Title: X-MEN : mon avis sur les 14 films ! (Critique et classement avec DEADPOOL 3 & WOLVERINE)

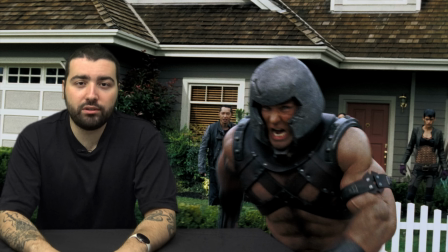2601s
Mais juste avant, t'as Storm qui fait la toupie, t'as littéralement Juggernaut qui jette Logan dans la maison dans laquelle il doit pas aller et qui protège.
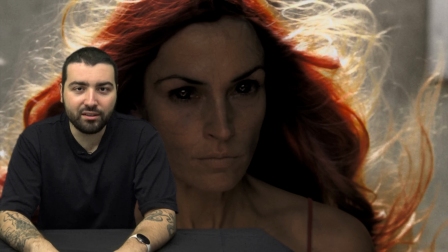2608s
Et la mort de Charles est dramatique, mais pas émouvante, je trouve, parce qu'elle est stupide. C'est juste que lui et Magneto sont hyper têtus dans cette séquence-là.
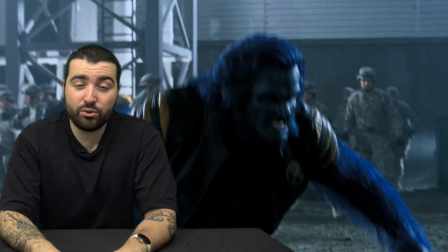2615s
Et Magneto essaie de faire buter Charles et après, il le regrette. La bataille finale est hideuse. Charcuté au montage, les combats au corps à corps sont incompréhensibles.
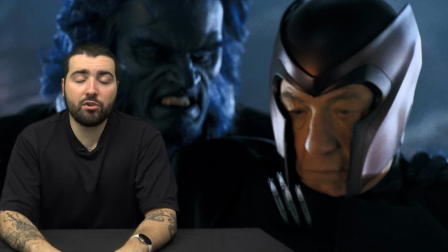2622s
En plus, ils se battent tous au corps à corps alors qu'ils ont quasiment tous des pouvoirs de loin, quoi. Ils disent à un moment qu'ils travaillent en équipe à la fin alors qu'ils font exactement la même chose que littéralement au début.
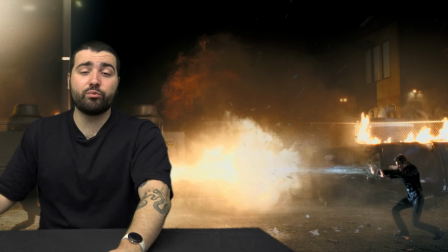2630s
Genre la même technique. Le combat Pyro-Iceman qui est utilisé depuis le deuxième film, c'est un anti-climax qui dure deux secondes, c'est nul.
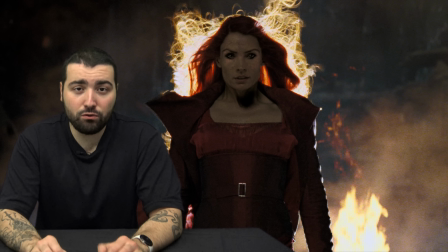2635s
Jean n'a rien fait durant tout le film et d'un coup elle arrive et désintègre tout le monde. En fait elle n'a pas de personnalité.
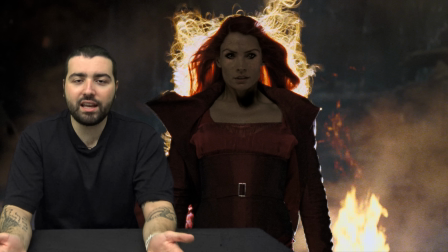2641s
Elle fait rien. Elle suit Magneto comme une débile et elle fait rien. Elle sert à quoi ? Rien. Le pire c'est que Magneto il fait le choquer.
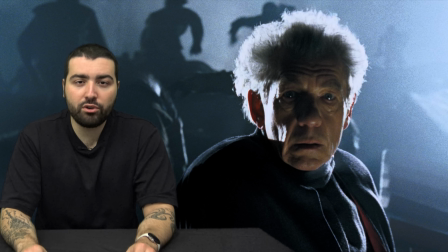2646s
Il se dit oh putain elle a désintégré tout le monde mais tu l'as vu faire, tu l'as vu hors de contrôle et il dit une phrase en mode putain qu'est ce que j'ai fait mais espèce de débile.
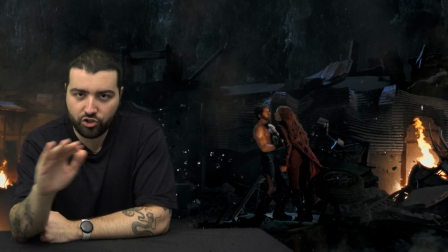2654s
Alors oui voir Logan se désintégrer et se soigner en même temps c'est stylé j'avoue mais c'est tellement pas mérité comme climax c'est tellement nul.
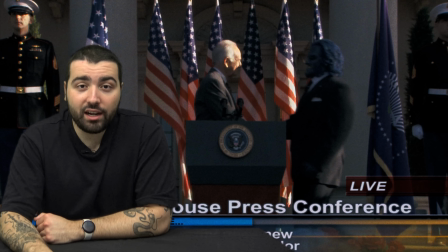2661s
C'est nul. Et le pire, c'est quoi ? A la fin, ils disent que le problème est réglé politiquement, alors qu'ils ont commis des actes terroristes et failli génocider le monde.
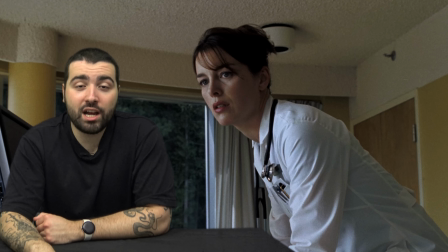2669s
Et puis c'est Logan qui devient le leader à la fin. C'est pas possible. Il y a même un teasing sur Charles. C'est une fin de trilogie tellement rushée, tellement peu satisfaisante. C'est genre le pire climax. Au fait, ils ont dû paniquer. Ils ont dit, ok, Singer est parti. Qu'est-ce qu'on fait ? Ça va rapporter de la tune. Faut qu'on finisse la saga. Et ils ont fait un film d'1h40 en introduisant plein de personnages, plein d'intrigues différentes. Et c'est horrible. Mal développé ou pas développé du tout, les arcs qui se finissent jamais, les dialogues nuls, l'action nul. Honnêtement, celui-ci a rien qui va, c'est nul, c'est l'une des pires conclusions de trilogie de l'histoire du cinéma. C'est vraiment catastrophique, ça ne va pas du tout, je vous jure. Heureusement que le prochain film est meilleur, n'est-ce pas ? Avant de continuer cette vidéo, pensez à utiliser le lien dans la description, dans la carrière épinglée, afin de vous abonner à tous les points de streaming en toute accessibilité et sécurité. Tout ça pour 2 zozots, 3 par mois, plus 4 mois gratuits. Foncez sur l'offre. C'est là qu'on arrive au premier film spin-off de la saga X-Men. Et oui il y en a eu tellement des films spin-off n'est-ce pas En tout cas c'était le but à la base Parce que ce film s'appelle X-Men Origins Deux points Wolverine Donc il voulait faire les origines de tout le monde Mais ça s'est pas passé comme prévu évidemment Et le réalisateur est assez particulier Parce que c'est Gavin Hood qui réalise Qui a une filmographie en dents de scie Mais surtout il sortait tout juste de Mon nom et de Sotsie Qui est pas mal du tout Tu dis ok pourquoi pas lui chez X-Men En plus d'un autre côté t'as aussi David Benioff en scénariste C'est monsieur Game of Thrones Mais il a fait plein d'autres oeuvres,
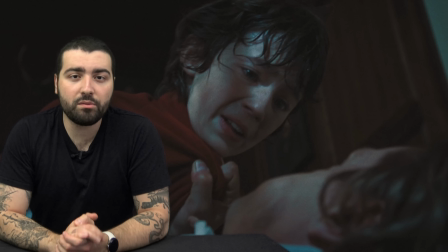2744s
livres et tout En théorie ça devrait plutôt bien se passer Et le film commence d'une manière assez particulière Parce que du coup on est au 19ème siècle On voit un
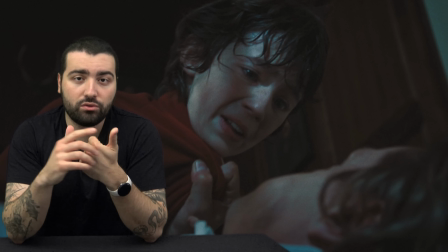2750s
Logan jeune Et ça va tellement vite En moins de 2 minutes tu vois Logan et sa mère Quelqu'un qui tue le père de Logan
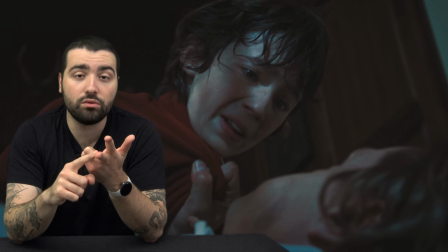2757s
Tu découvres que c'était pas le vrai père de Logan Et c'est Logan qui tue son vrai père Avec sa rage d'animal Et justement cet élément
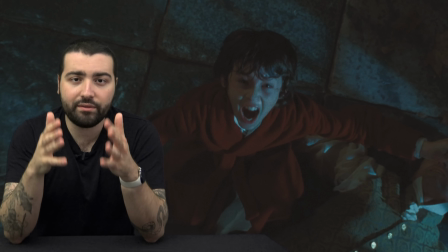2763s
traumatique va activer ses pouvoirs Ça va super vite, c'est mal filmé C'est hyper kitsch,
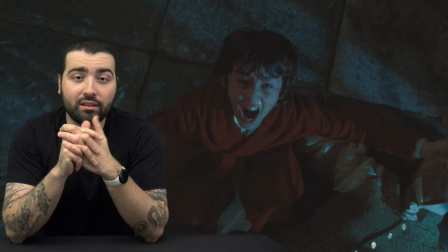2767s
c'est mal joué Tout le monde joue vraiment mal dans la séquence Et te mettre un twist scénaristique au bout de la première minute C'est ridicule
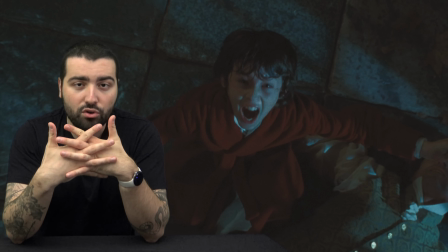2775s
c'est pour montrer le côté animal ? Est-ce que c'est pour mettre un peu l'ambiance ? Tu dis ok, 19ème siècle, trop bien, cool.
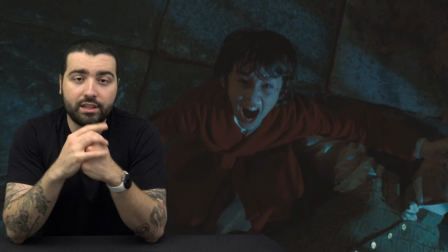2780s
C'est quoi l'objectif ? Et je vais vous dire, moi, c'est quoi l'objectif ? Mais avant, petite anecdote, le jeune qui joue Logan ici, c'est le chanteur Troïs Sivan.
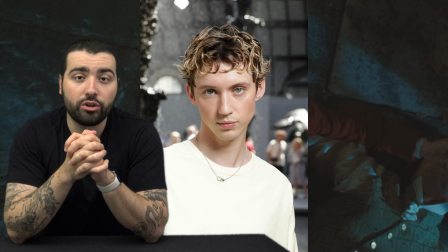2787s
Moi, je connaissais pas du tout le chanteur, jusqu'à récemment, je l'ai appris.
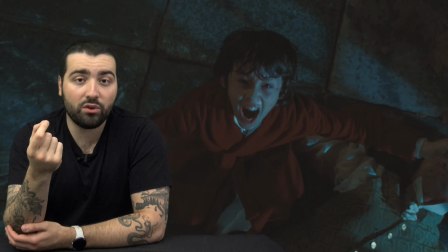2790s
Le but, c'est surtout de montrer la fratrie qui se développe entre les deux, parce que les deux enfants ont été traumatisés par rapport à ce que Logan a fait, et ils sont censés être ensemble pour toujours.
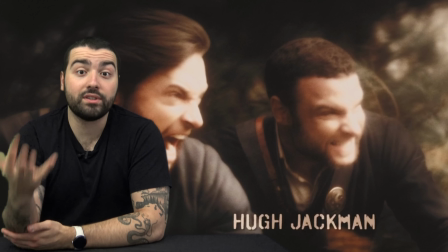2798s
C'est ça que te montre aussi le générique, en fait.
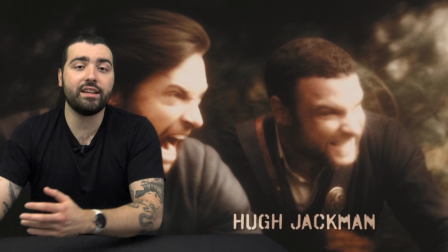2800s
C'est une vie qui a commencé dans le dans le côté bestial et animal et qui va directement à la guerre parce que ce sont des jeunes hommes perdus qui doivent aller à la guerre.
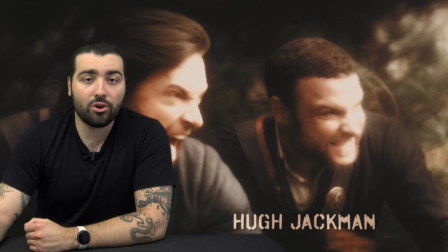2808s
Et tout le monde l'a dit, ce montage progressif dans le temps avec ses deux frères qui vont dans différentes guerres,
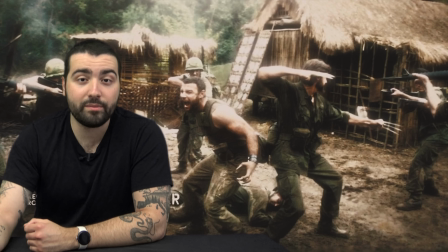2813s
avec l'un des frères qui commence à devenir de plus en plus problématique parce qu'il devient un vrai danger pour les innocents, est super bien fait en termes de mise en scène, en termes de montage, en termes de générique, c'est top et ça raconte une grande histoire.
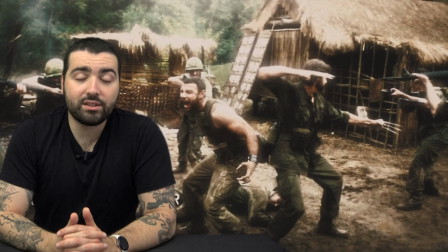2825s
Maintenant, le gros souci quand même, c'est que le cœur de l'histoire est censé être la relation entre ces deux-là.